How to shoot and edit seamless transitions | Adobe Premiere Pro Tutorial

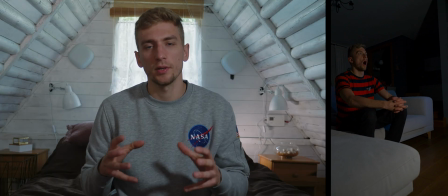3:49 that already looks pretty good but as you can see the second short starts with a
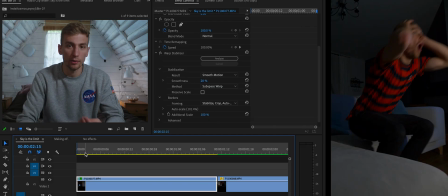3:54 movement towards the character so I will add that in post to the first one as
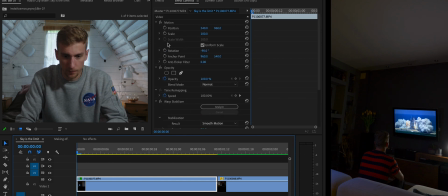3:59 well in order to do that we need to click on the scale to go animation in the first frame right then go to almost the end and type for example 105%
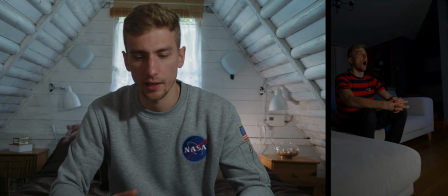4:16 it helps to match with the second clip okay
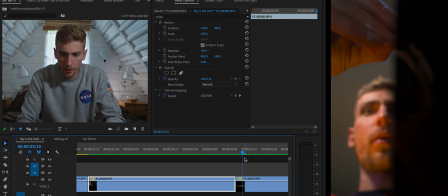4:23 this transition I'm pretty happy with the only thing that I would change
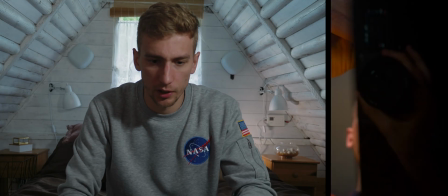4:29 is that the pillows are not completely dark so we will use a dip to black
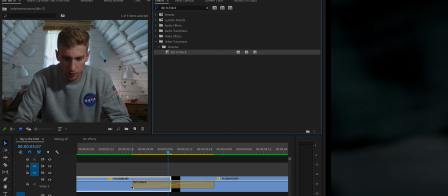4:35 transition in here just a small let's
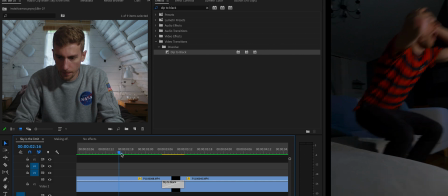4:42 make it shorter yeah
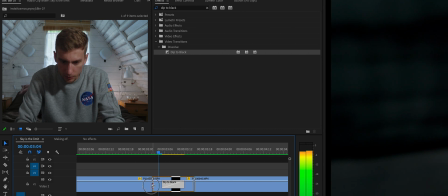4:45 and what it does is it helps to match the clip with the second one okay
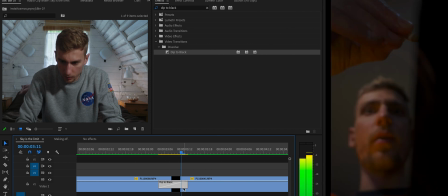4:57 this is a bit too long i don't want it to fade on my face so what i will do
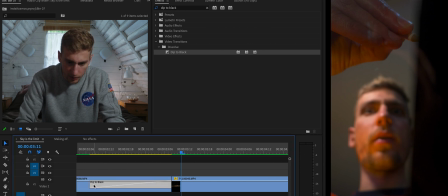5:05 is i'll only apply it to the first clip since second one is coming out of black
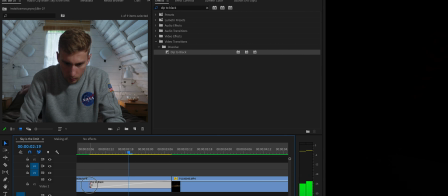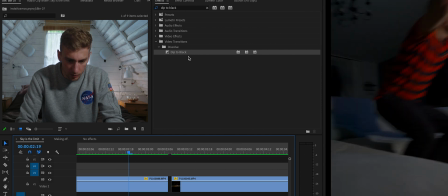5:19 A nice little trick, if you cannot apply it, is to create a shorter version of the clip. Just cut it by one frame.
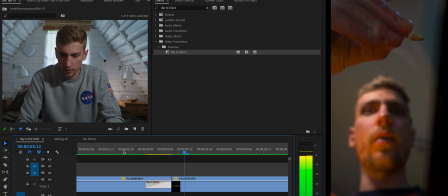5:32 Yeah.
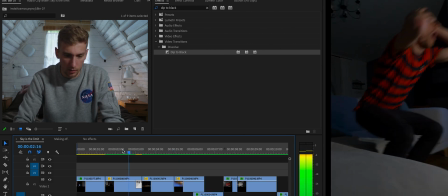5:37 Okay. Let's see how it matches with another clip.
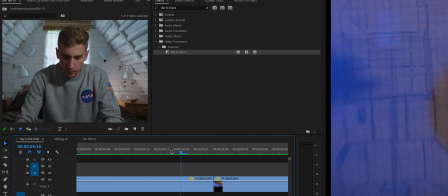5:43 That's great. This again, this looks pretty good.
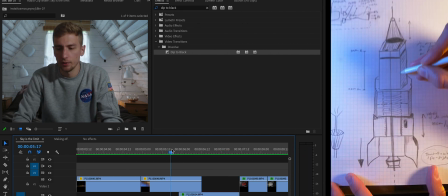5:49 Okay, and now we come to the reveal of the racket part.
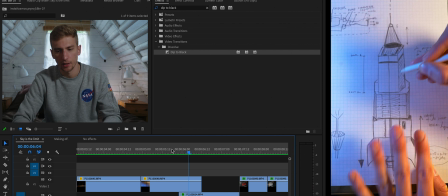5:55 where I'm going to use the technique that I mentioned earlier which is called masking.
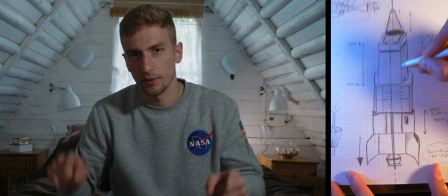6:00 On the end of this shot it would be nice if the paper would fill in all of the frame.
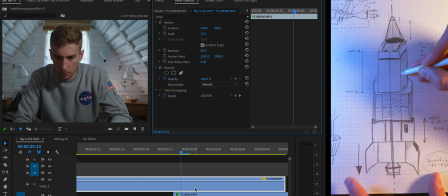6:05 How to achieve that? It's pretty simple just scale it. 55% is ok. Click on motion, adjust. 55 is still not enough
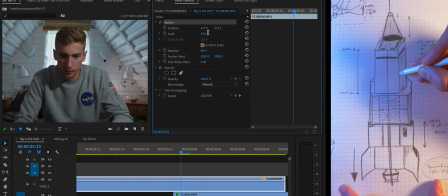6:21 59 okay but maybe a bit less okay that looks pretty good and now as you can see I put this clip on top of the other one simply because I'm gonna use masking
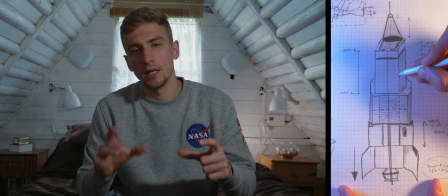6:39 but also it would be nice to align the racket from the paper so it matches
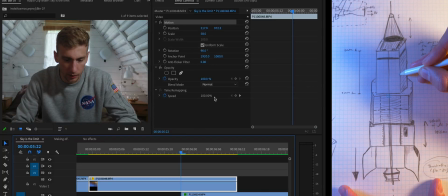6:45 the racket on the table i'll click on this clip change
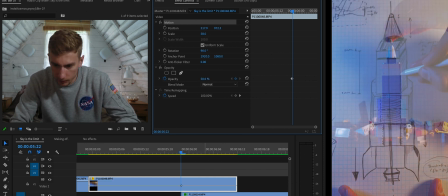6:52 the opacity for a second to 50 click on the clip below
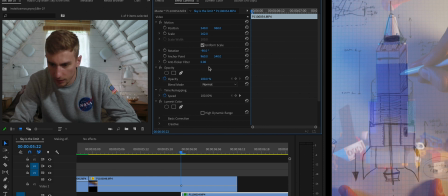7:01 scale it so it's more or less the same it doesn't have to be exactly the same the goal is not to
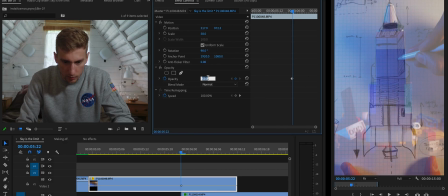7:07 confuse the viewer okay let's bring back the opacity to 100 percent
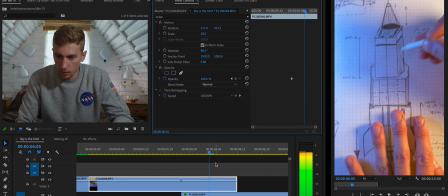7:14 and now create a mask one by one so a movement starts somewhere here so that's where we will start our
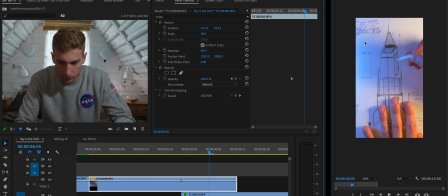7:22 mask i'll make it smaller 50 so we have some room to play with create a mask it is really important to click on toggle animation next to the mask path
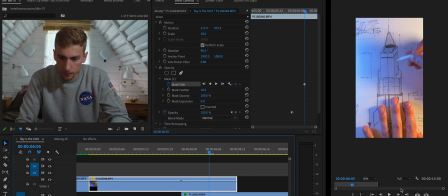7:44 and now we can animate our mask so we go to the next frame
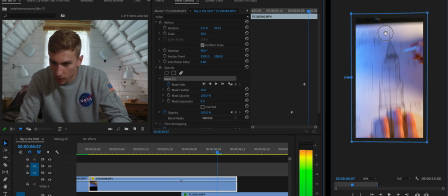7:50 click on mask okay this is still good okay now okay
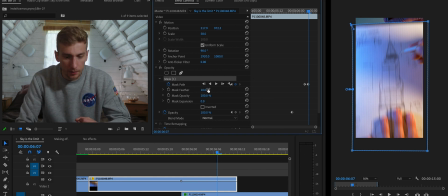8:02 and okay and let's add in here a bit of mask feather let's set it to 100 i think that should be good it
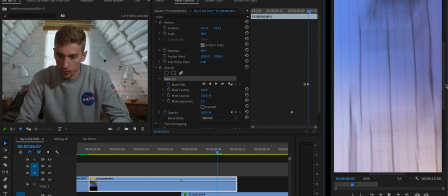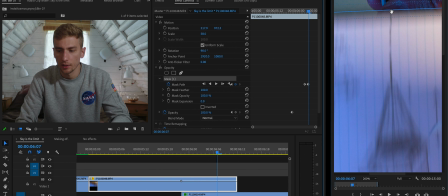8:20 create it creates that feather effect.
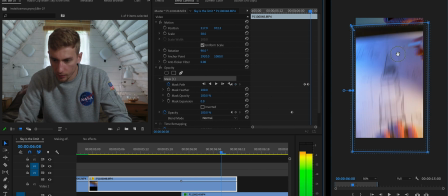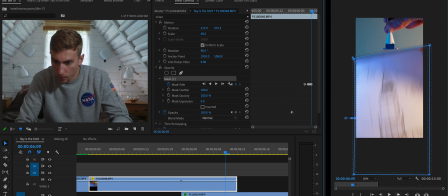This is where it starts to blur very fast.
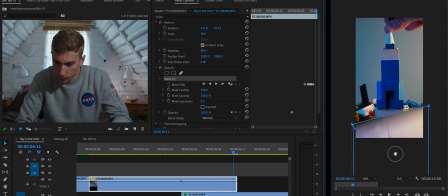9:07 Is it where our faces are starting to be visible?
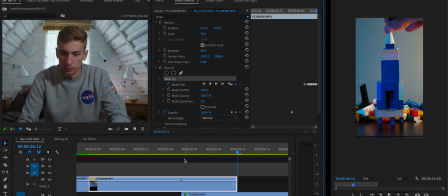9:16 Yeah cool. So let's see how it looks. Yeah awesome.
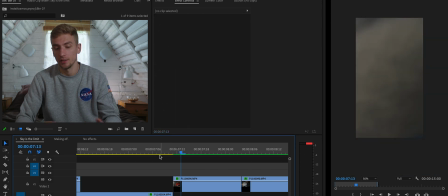9:28 For the next clip not much tweaking is needed since it transitions quite well. I'm covering the lens with my hand. Maybe I could add a cross dissolve transition which
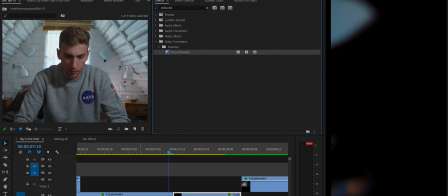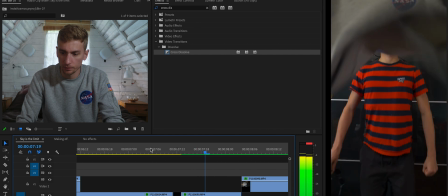9:48 helps blend those two clips together. And yeah, this looks okay.
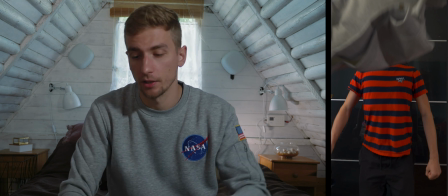9:56 I'm using a simple cut but I'm very careful about the timing of the cut. The best effect is when the hoodie covers most of my body.
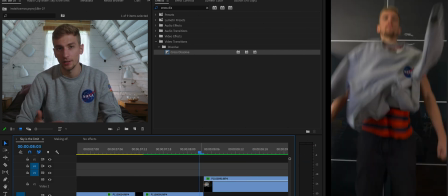10:04 After watching this transition couple of times I can see that something is wrong and I figured out that the exposition is different so the shot after is a bit brighter than the shot before.
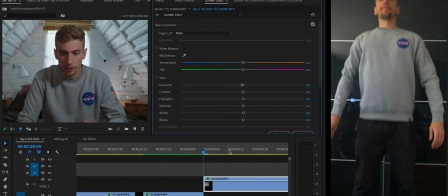10:16 I'll try to fix it in post to fix that I go to Lumetri panel and bring down
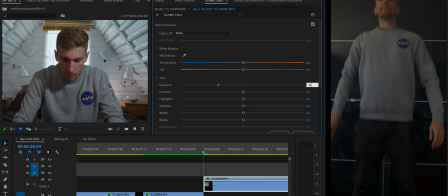10:22 the exposure let's say minus zero four and
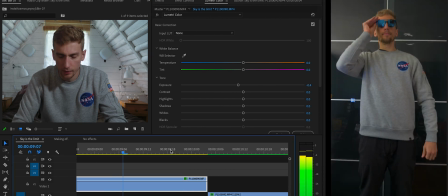10:28 that already looks better okay that's great in
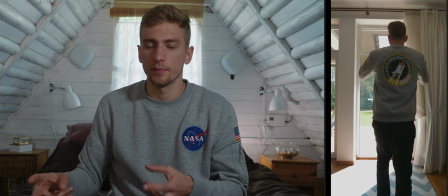10:36 here it's another cut I'm leaving the frame and just try to match the movement of me walking.
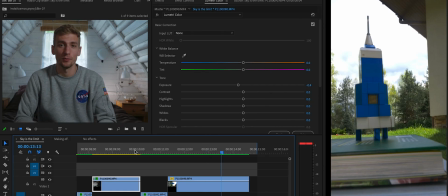10:42 As I said last shot was the most challenging one and let's jump to Adobe After Effects.
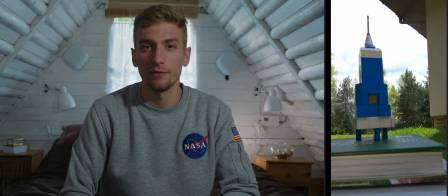10:47 I want to give you a quick walkthrough of how I achieved the final result. Firstly let me show you the layers.
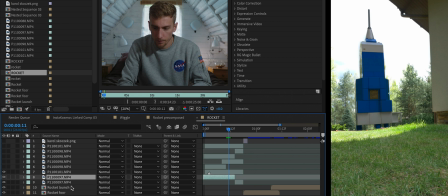10:53 The first one is obviously the racket standing on the books. The second one is everything around the racket. So you can see the mask here. Next there was a background for me running so it would match the character
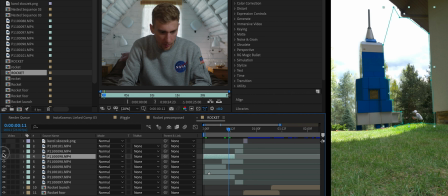11:06 and next one was me and since the lighting was
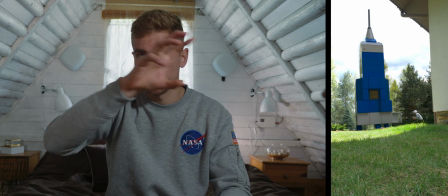11:11 changing I also had to put the house for entire sequence to make sure that it is
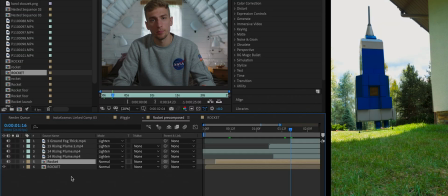11:16 not changing over time then I pre-composed the whole thing color graded and
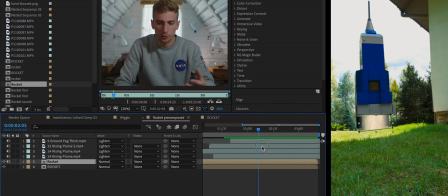11:21 then we have a color graded fog which looks like a burning fuel
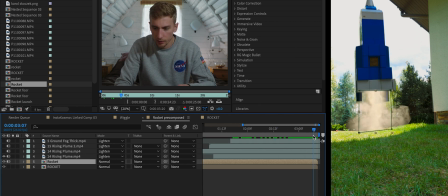11:26 on top of it we have more burning fuel another layer of fog which is also
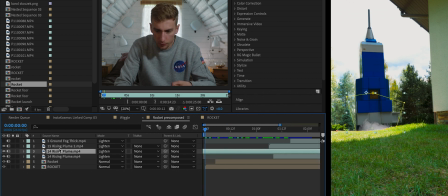11:37 close to the ground then we have more fog which is as you will see for the entire shot expanding and then we have the fog
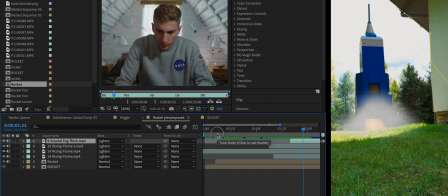11:53 which is literally an overlay in a whole picture
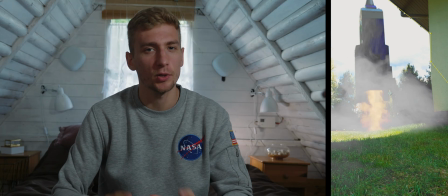11:59 apart from the house. Let's watch the result without any audio effects.